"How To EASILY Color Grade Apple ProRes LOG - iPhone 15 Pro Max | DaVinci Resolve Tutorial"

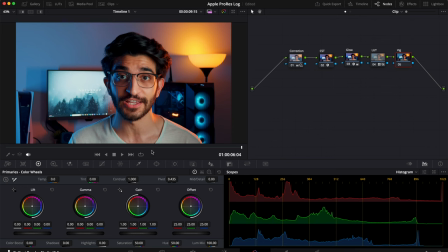(4:09)
This is called a power window. We're going to draw on a circle which is going to be around the subject which is roughly your face area and then use the outer circle edge to feather it out a little bit more. Now all I'm going to do is check what it looks like. So that's your feathered image. Now I'm going to click invert and I'm only affecting the outside of the image.
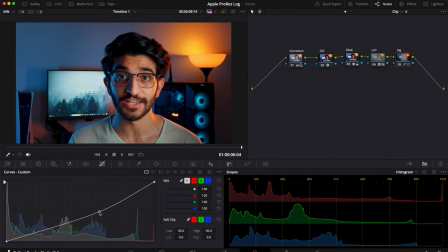(4:25)
Go over to your curves and drop the exposure, increase your highlights a little bit to get that shine back from the glow. And just like that, before and after, absolutely crazy what difference you're getting there.
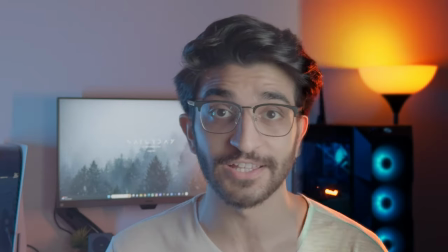(4:36)
This is a perfectly usable image. You could use this, upload it, and it looks absolutely brilliant. Now the second video here is an outdoor shot, no studio lighting,
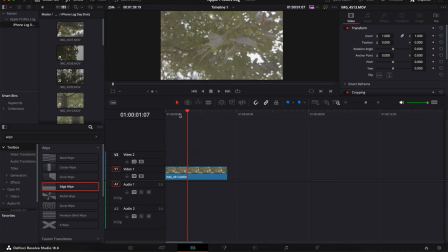(4:44)
and I'm going to show you how to color grade those type of videos so this is the clip shooting a leaf we've got the sun in the background looks really really nice so i'm going to head over to the color tab
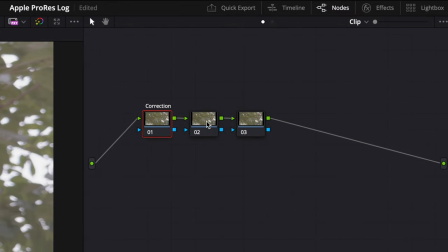(4:52)
once again we're going to start with the same basics we've got a correction color space transform and our lut or our grade so i'm going to go to the color space
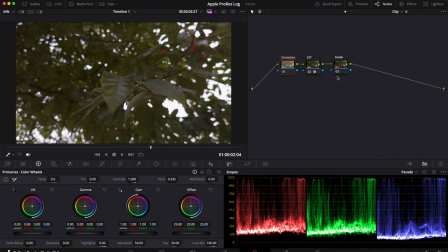(4:58)
transform drop on the apple lut in my correction i'm going to decrease the color temperature because i want this to be a cooler shot so we're going to go to minus 200 for the temperature next what i'm going to do is increase the contrast a fair bit because i want this
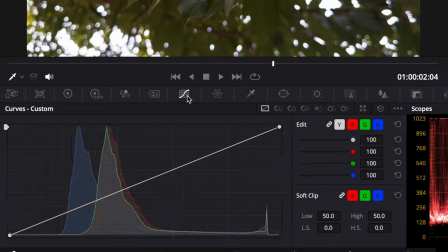(5:13)
to be a punchy shot go over to grade note select curves and tap on hue versus hue now this is where like lightroom mobile you're going to have a full wheel here of colors or sorry a graph of colors and you can select individual colors and move them around so I want my greens to be not so warm I want them to be foresty frosty green if that makes sense so we're going to go over to
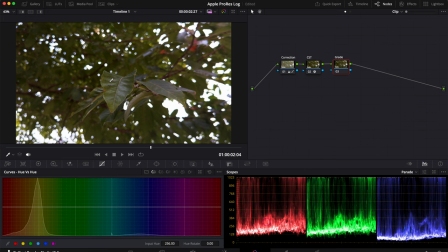(5:33)
our greens I'm going to isolate the green tone that I'm specifically looking for tap on it it creates three dots and I can just move this around you can see how the hue changes very easily there Next I'm going to go into the hue versus saturation and I want to make sure I
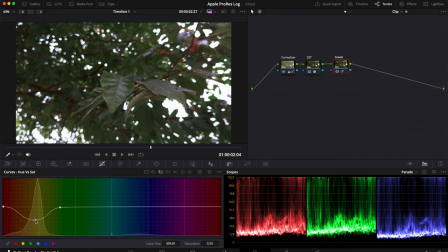(5:47)
desaturate the greens a little bit I'm going to bring the saturation down I think that looks very nice But I also want to bring down the reds because these barks
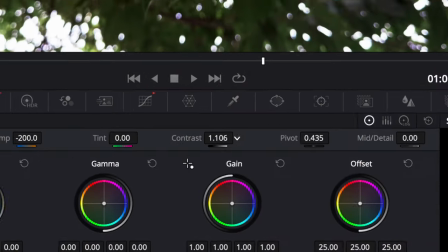(5:53)
are slightly distracting So we bring that down increase the contrast within the primaries tab as well Looks very very nice So you can
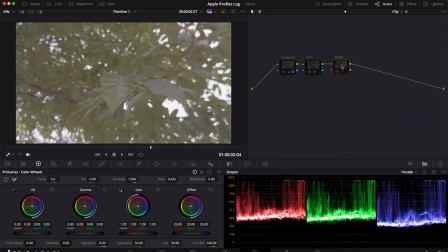(6:00)
see the before and after this is already looking very good There isn't really much I've done here. I think this is already looking really sick So again three nodes and you're done, but i'm going to take it to the next level we're going to create a new node and I'm going to drop on effect,
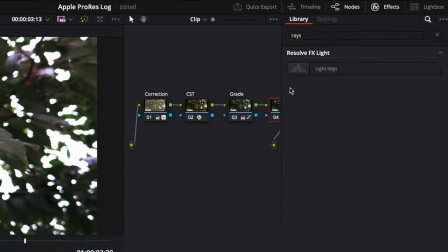(6:13)
click on light rays. This is sick and I can't believe this is free within Resolve.
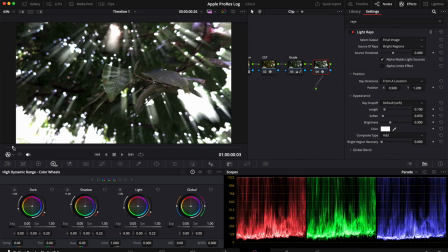(6:18)
Drop on the light rays effect onto your fourth node and you can see it creates these streaks of light which looks pretty interesting.
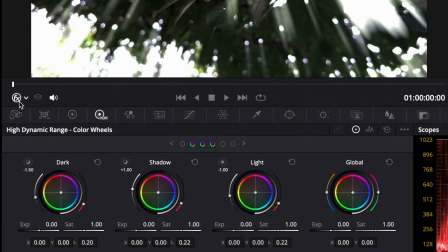(6:24)
Now bear with me for a second, click on this arrow drop down and make sure open FX overlay is selected.
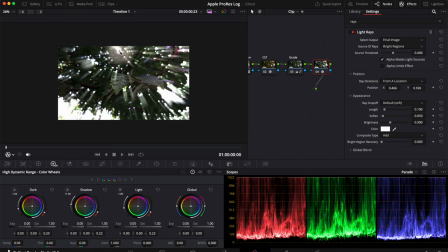(6:32)
Now zoom out a little bit and you'll be able to see the sundial sort of thing at the top and you can move this around and this is what's going to show where the light source is coming from. So go over to your settings for the length and increase the length fully to grow across the image.
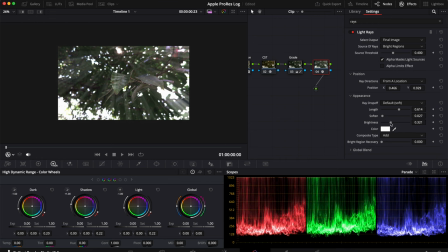(6:44)
I'm also going to decrease the softness just a little bit and adjust some of these values to make it look as realistic as possible because the more subtle it is the better it looks.
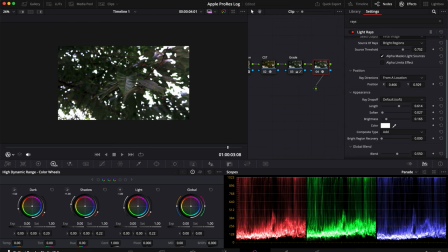(6:53)
Now playing that back it looks really great but the problem is the light source isn't staying the same. So what we're going to do is keyframe that little sun spot.
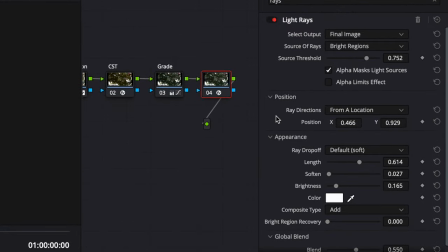(7:00)
So go back to your first frame find the sun and make sure in your settings tab for the position you click on the keyframes.
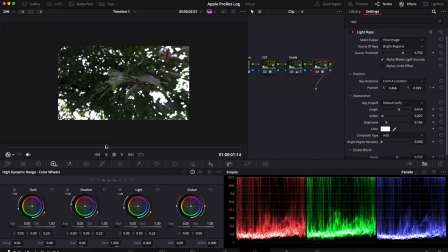(7:07)
So we're going to keyframe this to move exactly with the sun. Go forward a few frames and you're going to reposition it to where the sun is just like that and then go forward a few more frames again reposition to where the sun would be again just like that and then all the way to the end reposition again.
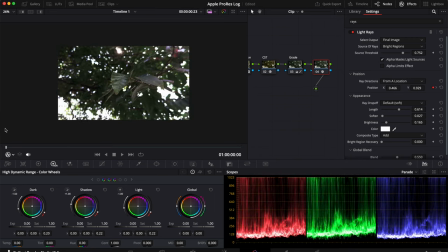(7:22)
You're going to go back again forward and backwards to make sure it is correctly aligned and it is just like
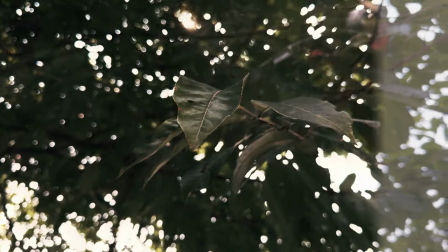(7:27)
that you've created the perfect sunlight ray effect and it looks absolutely crazy. I can't believe we shot that with an iPhone. So there you have it a quick little tutorial on how you should correctly grade your Apple ProRes log footage.
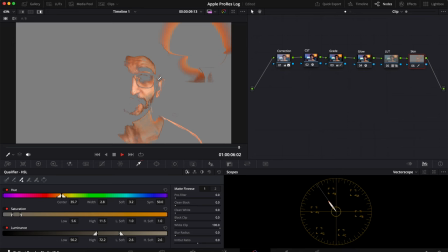(7:41)
If you guys want more content like this or want me to go more into detail for some of the stylized effects that I did within DaVinci Resolve here, make sure you guys subscribe to the channel for more content like this because I do want to do more filmmaking and color grading content on this channel. I will see you guys again in the next video. Until then, thank you so much for watching and thank you for 100,000 subscribers. I'll see you again in the next video until then. Take care.